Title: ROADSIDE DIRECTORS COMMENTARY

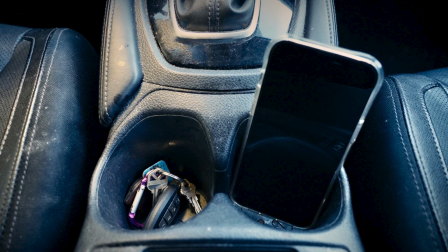We decided to do the pickup shots of the interior of the car separate, just to give us a little bit more time to do some of the other more complicated shots on location.
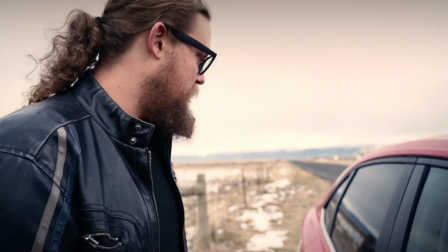Amazing. So now what? Do I break the window?
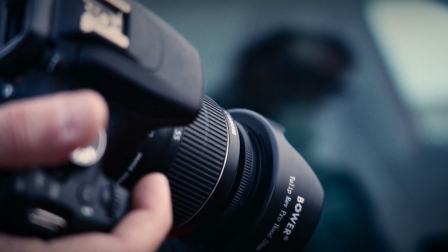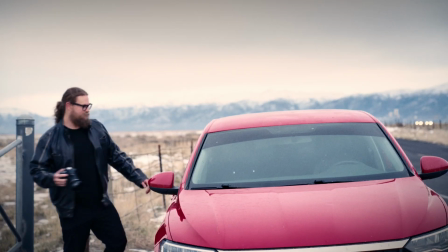There's something pretty funny that happened trying to do the tail slate at the end of that last shot. I'll add it at the end.
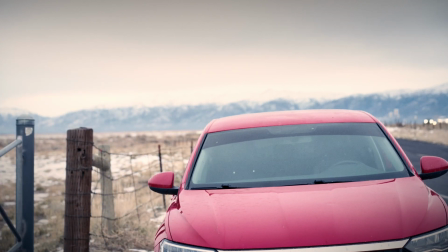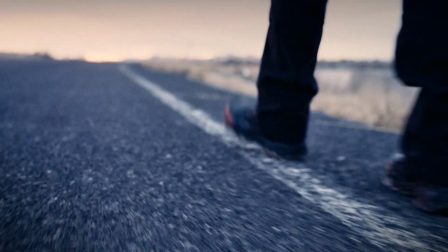So we were starting to lose sun really, really fast,
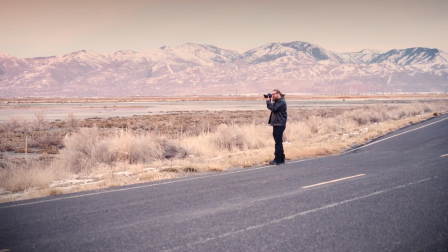which was great because it gave this gorgeous color display in the sky.
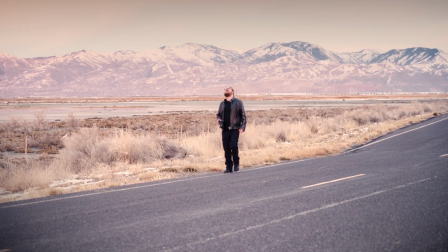Also made it kind of hard because then we just wanted to sit and film the sunset
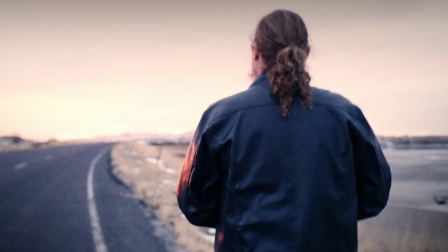rather than get the stuff we needed to get, but it was a beautiful sunset.
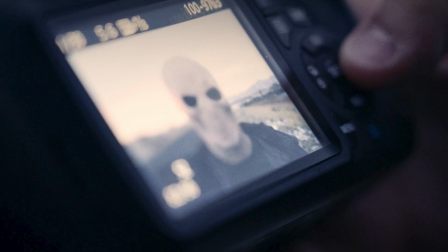That's actually me in a mask. I think I credited myself at the end, but yeah, that's a mask. It's not CGI or anything like that. It's just a mask, and it looks kind of real when you make it blurry on the screen. So
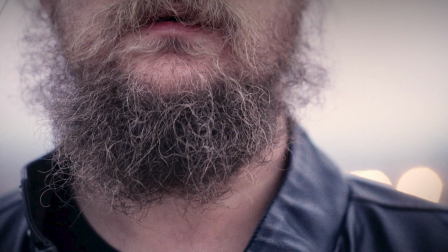right there, that last shot where he's looking up, I originally was going to keep it on his eyes, but for some reason it just felt right to cut his eyes off and catch just the lower half. I've never really done that before.
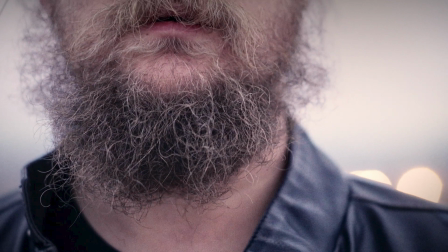I find that I'm always doing my extreme close-ups on eyes, so it was kind of a different move for me to do an extreme close-up on just his face. Not to mention that there was so much movement happening with the lights happening behind him just over his shoulder. It felt right.
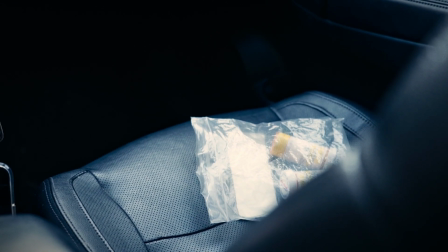And then moving into this section here, the medication, we threw it in there to be like, is he supposed to be on medication?
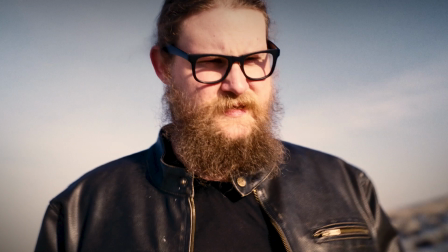Is it something that he took? Is that thing on the camera a hallucination from not taking the medication, from taking the medication? Does the medication have anything to do with this person? Maybe it's for somebody else, right? It doesn't really explain, and I really like ambiguity.
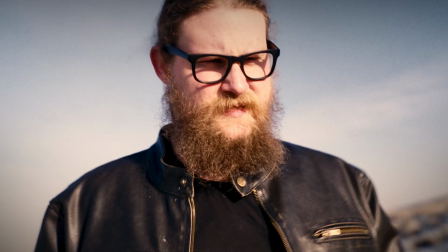I think leaving the door wide open for a viewer to fill in the blanks is enjoyable. Like, I enjoy doing that when I watch pieces. Sometimes having all the answers isn't what I'm looking for. But carrying on.
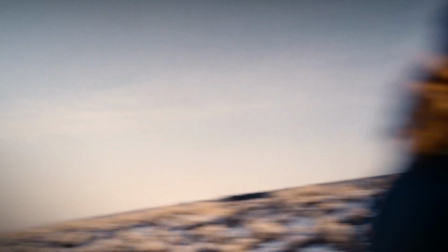This shot right here where it moves back and then he's out of frame,
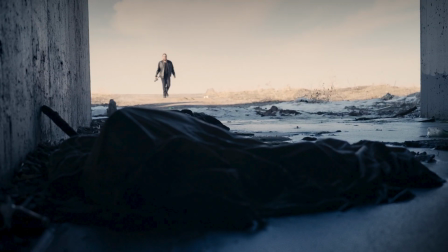that was absolutely intentional, and it was suggested by Daniel. We were watching a piece on online, and he had shown me a shot where the camera moves following an actor,
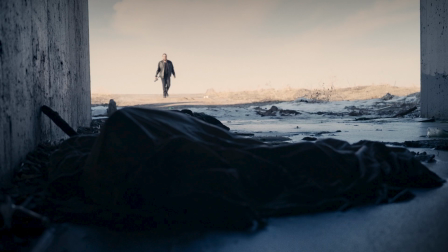and then it's as if it comes back and the actor misses his cue, but it just adds this extra like, oh, don't go that way to it. And that's why we had done it. And then we landed here. I wanted to come back. We had found this tunnel, so all the debris and everything that's in here was as it was when we found it.
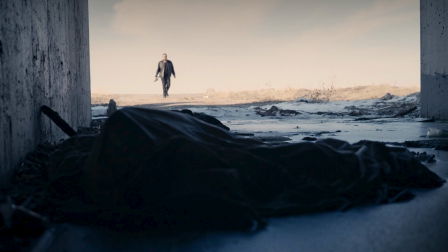And so it was already just this creepy layer dungeon feeling. And when I framed this, I wanted obviously the focus to be Daniel coming this way, but I wanted this pile of debris that you see to just kind of catch your attention, and
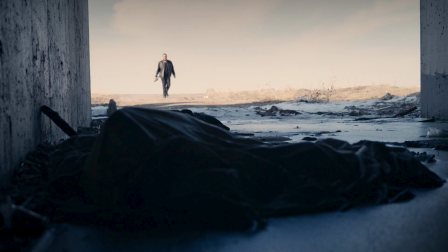it was almost as if like you could tell something's living here. So although Daniel is coming, the only thing that's moving, the real focus of this shot for me was the debris here.
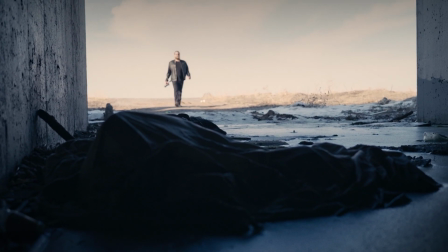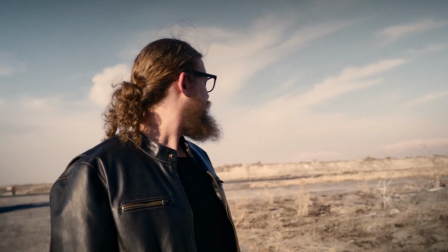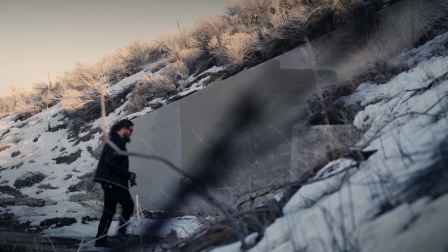And this was a pickup shot. This was actually something we just grabbed when I was getting extra B-roll and ended up making it into the cut.
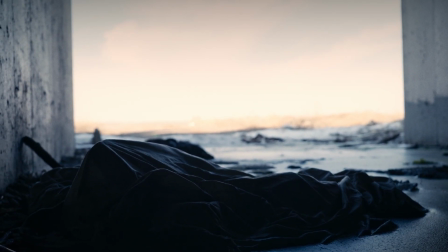That bottle he kicked on accident, and it just worked great.
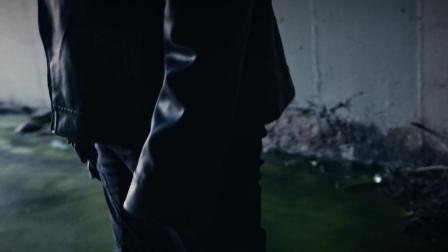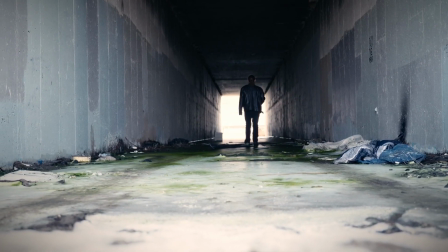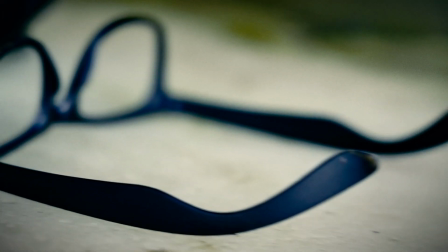So I left it kind of quiet and right here blurry because I was originally going to,
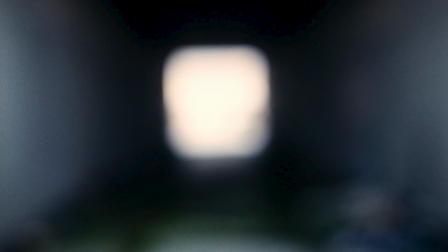put in a figure that came out into the middle or just walked across the path there. And once I started actually playing with that in After Effects and adding it in, it seemed too obvious.
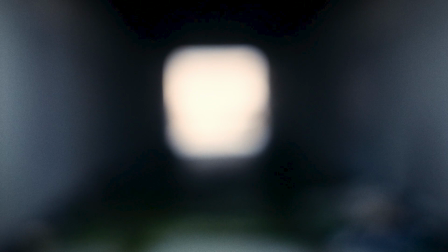So I kind of like not showing anything other than just the creature on screen or potentially on paper as seen in the end. I feel like it kind of just adds a little bit more to that was it even real or not type of thing.
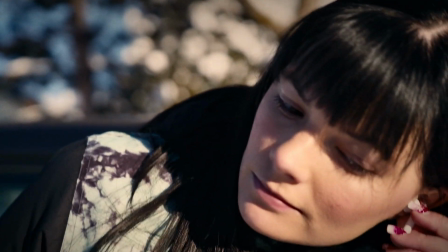And this is my wife, Ellie. She has been a huge support and help in all of this filming.
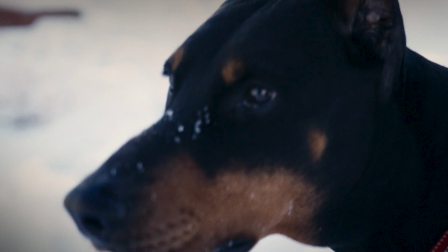And this is our dog, Tonto. He is a Doberman, and he is just barely turned 5 years old.
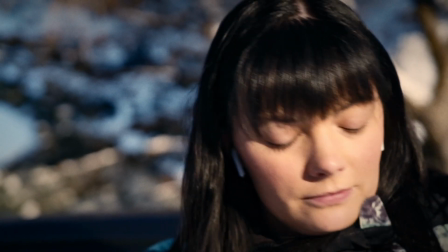He's a handful. He's fun, though.
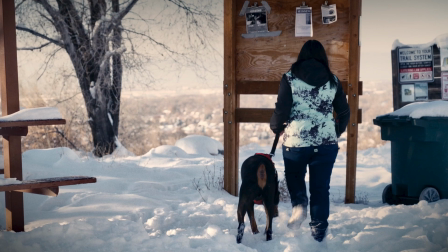So I decided to wrap this short film with her because I used her as my main character in one of my earlier projects here for one of the Full Sail Pro projects.
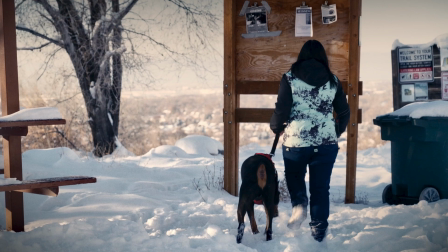And so I just thought it was cool to have her as a cameo at the end, as well as to keep with the ambiguity of, hey, there's just this missing persons poster on a board, because that's so often really how some of these stories go, unfortunately, right? Like it's just a paper on the board to most of us when we see it, but who really knows?
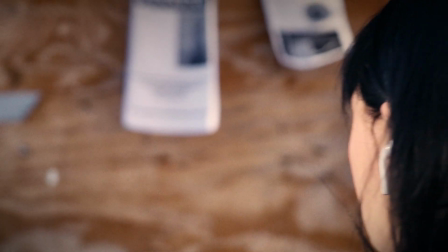Everything's just, there's so much more to it.
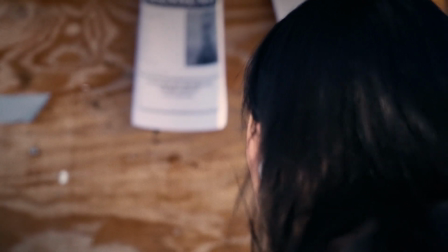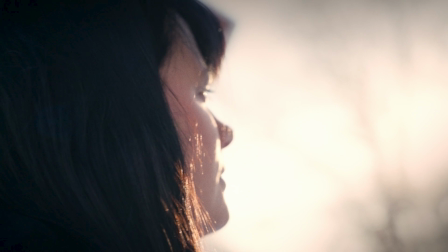This is one of my favorite shots, just the way that the sun was at this time of day. It was super bright, so I was definitely dialed in pretty high on my ND,
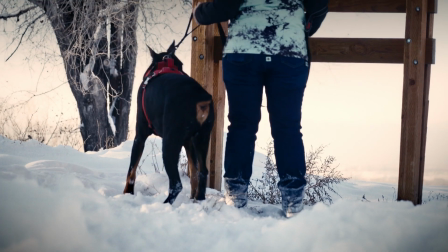probably around 130 second or higher, I'm certain of it.
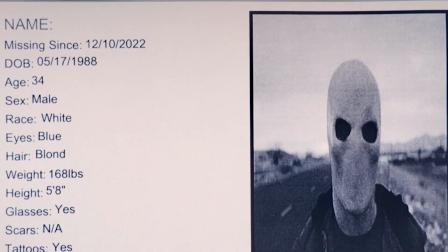And yeah, this song that we end with is from the band that I'm in with Daniel, who was in the film, and one other dude named Michael.
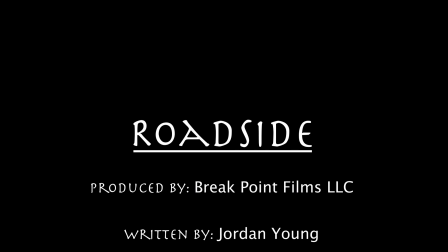And it's just fun to be able to incorporate all these creative aspects into a project,
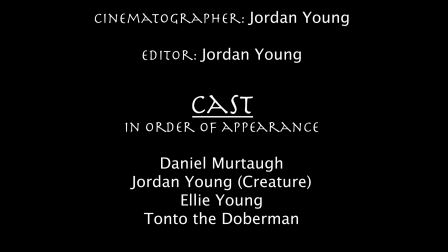and I appreciate you guys taking the time to sit and listen to me ramble.
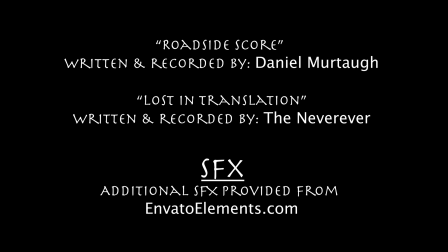And if you ever have any questions, please reach out. I love chatting about this stuff.
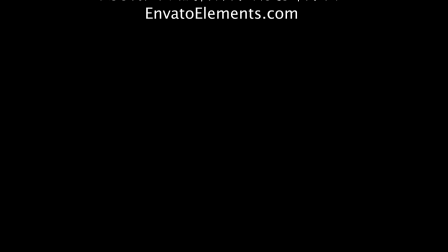Thanks for watching.
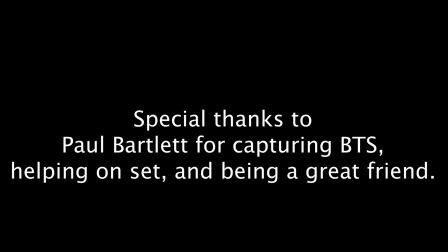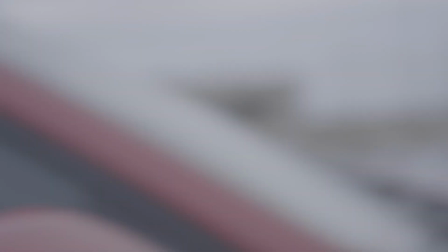Okay, tell us later. Want to flip that upside down
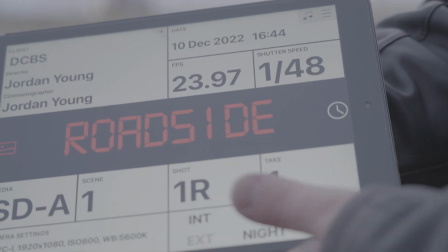for me? You learned something new today. Cell slating with a digislate is garbage.
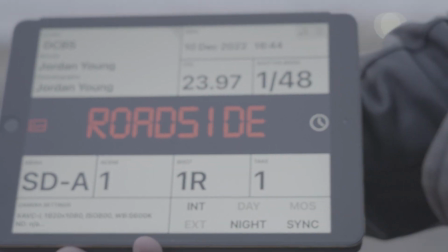Roadside, scene 1, shot 1, Robert, take 1. Perfect.